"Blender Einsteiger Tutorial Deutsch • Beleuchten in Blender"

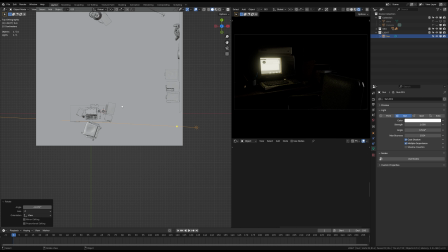1219s
Weil beim Beleuchten geht es natürlich auch darum, nicht alles homogen auszuleuchten,
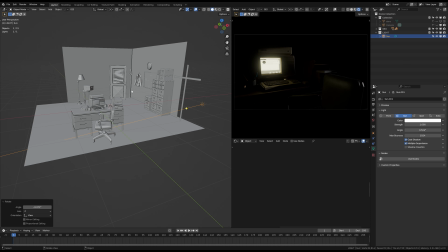1224s
sondern durchaus Licht und Schatten zu haben und damit dann ein dynamisches Spiel zu erzeugen, dass halt auch die Form von Objekten schön gezeigt wird.
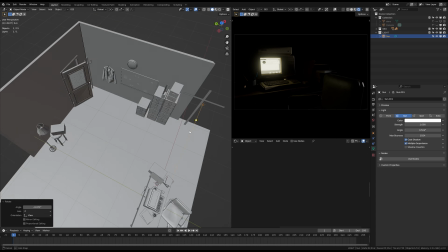1233s
Und das ist genau das, was ich hier auch gerade versuche.
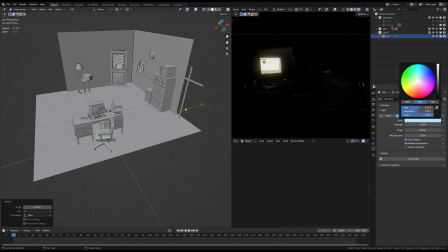1237s
Das Mondlicht an sich, das wäre eher kühl, darum gebe ich dem jetzt einfach mal eine blaue Farbe, sagen wir mal so, und ich erhöhe auch einfach mal die Helligkeit, einfach auf irgendeinen Wert, ich gucke jetzt einfach, was mir gefällt, und ich glaube, hier ist vielleicht gar nicht schlecht, darum lassen wir das jetzt einfach erstmal so,
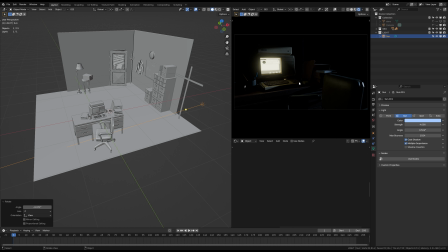1257s
und damit haben wir jetzt quasi schon unsere zweite Lichtquelle in dieser Szene drin. Persönlich gefällt mir das ganz gut, weil wir hier so ein bisschen die Kante von dem Stuhl auch sehen können.
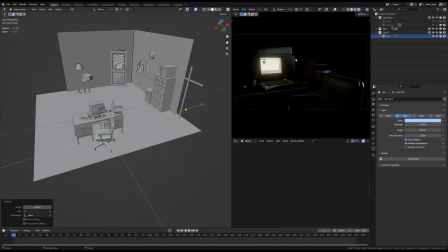1270s
Wir sehen ein bisschen was, was auf dem Tisch hier drauf liegt. Und wir haben schon einen leichten farblichen Kontrast zu dem eher gelblichen Licht von dem Monitor zu einem etwas bläulichen Licht, was jetzt von draußen ins Fenster kommt.
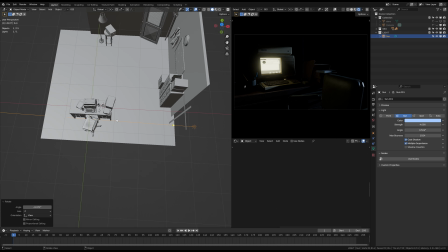1288s
Und wir machen jetzt einfach mit Licht, was von außen reinfällt weiter. weil ich kann mir halt vorstellen, dass wie gesagt, dass so eine
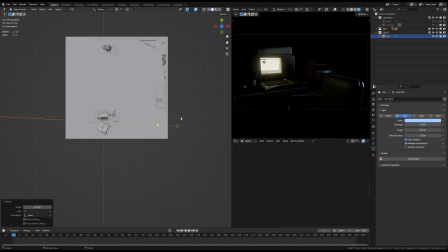1296s
weiß ich nicht, wie so ein Polizeirevier ist vielleicht in einer etwas runtergekommenen Gegend so aus amerikanischen Filmen kennt man das ja
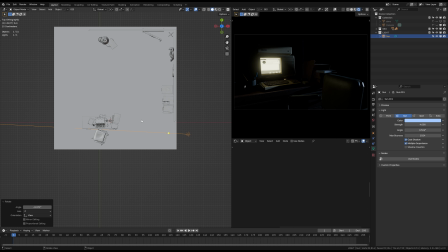1303s
dass dann da vielleicht auch irgendwie so eine Neon-Reklame noch ist von, das ist irgendwie ein Privatdetektiv oder weiß ich nicht was und da scheint dann noch so eine Neon-Reklame irgendwie durchs Fenster durch
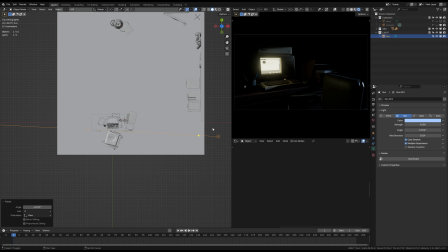1313s
und gibt dann hier auch ein bisschen Licht in die Szene rein und das machen wir jetzt das heißt ich füge jetzt einfach
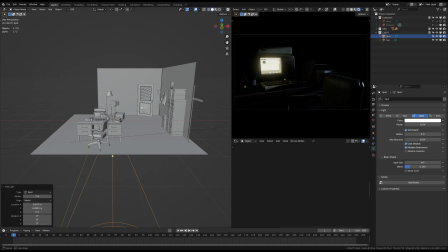1321s
ein Spotlicht hinzu und gehe mal wieder in die Frontansicht und ich rotiere das.
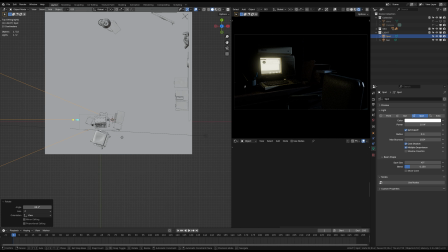1326s
Das hier wird quasi das Licht von unserer Neon-Reklame. Und ich schiebe das jetzt hier einfach mal rüber.
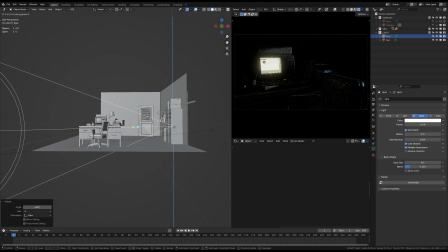1333s
So. Und schiebe das vielleicht ein bisschen höher. Also ihr seht, dass das hier einfach auch ein bisschen
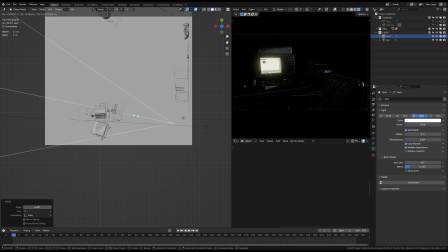1341s
wie gesagt, das ist jetzt hier gibt es keinerlei Patentrezept, wie man das macht, sondern hier muss man einfach ein bisschen ausprobieren.
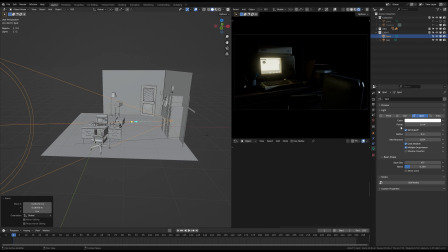1348s
Und ich möchte, dass diese Neon-Reklame, die jetzt draußen ist, dass die Magenta ist, also dass die wirklich so ein richtig knalliges Pink einfach hat. Sagen wir mal so. Und ich erhöhe jetzt auch einfach mal die Intensität auf 50 Watt.
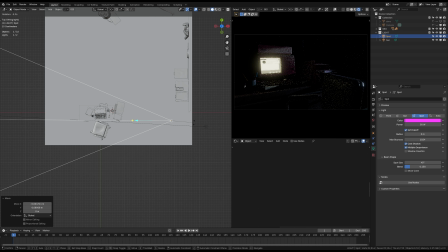1362s
Das kann ich später immer noch runterschalten. Aber jetzt erstmal finde ich das ganz gut. So. Und jetzt ist es ja aktuell so, dass dieser Lichtkegel, wenn ich hier mal reingucke, dann sehen wir das ja, der ist ja aktuell noch sehr groß. Und ich glaube,
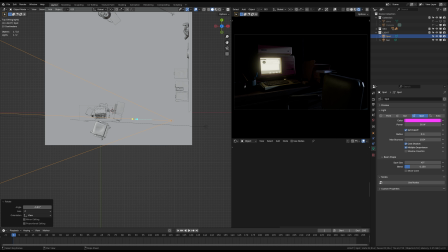1376s
dass der mir aktuell etwas zu groß ist das heißt ich würde den jetzt gerne ein bisschen kleiner machen und das können wir ja hier machen über die beam shape also mache ich das einfach mal ein bisschen schmaler sagen wir mal so und dann möchte ich dass wir hier wirklich die
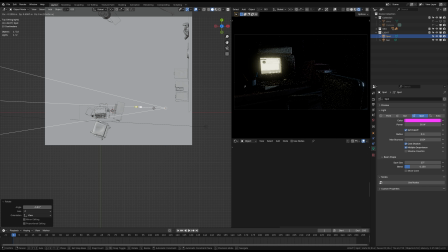1394s
kante von dem computer damit treffen dass ich schiebt das jetzt einfach ein bisschen nach hinten und rotiere das und schau jetzt einfach mal ob ich hier irgendwo eine stelle finde wo
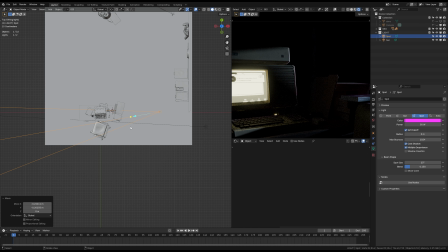1404s
ich hier dieses dieses kantenlicht von dem computer wirklich sehr schön
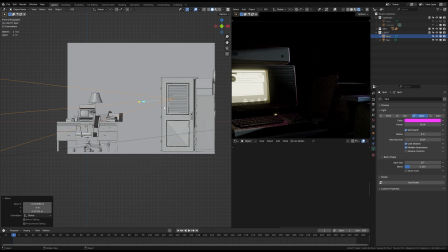1408s
kontrollieren und einfärben kann hier sehen wir da gehen wir schon fast in die richtige richtung soll mal gucken wie wir das jetzt hier ganz hin rotieren
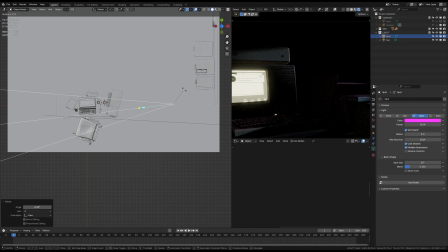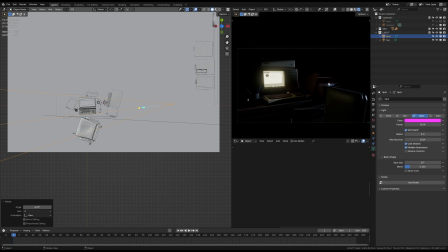1428s
genau wir sehen auch dass wir halt durch dieses magenta farbene licht auch hier so ein bisschen magenta hinbekommen und hier so ein paar lichter hier und da und dann schauen wir mal ob wir das halt eher heller oder eher dunkler haben wollen oder ob wir hier den winkel noch ein bisschen ändern möchten
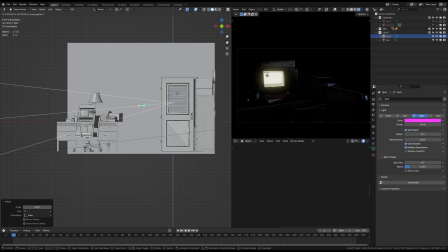1444s
also wie ihr seht das ganze ist ein wenig trial and error und wir müssen gucken
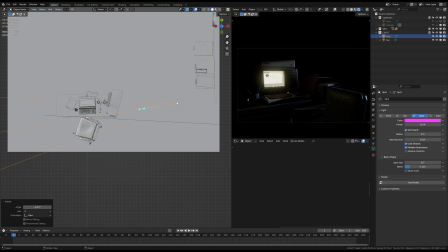1449s
wie uns das jetzt hier alles am besten gefällt und ich denke dass wir hier jetzt schon gar nicht so verkehrt sind das heißt wir lassen das jetzt einfach mal so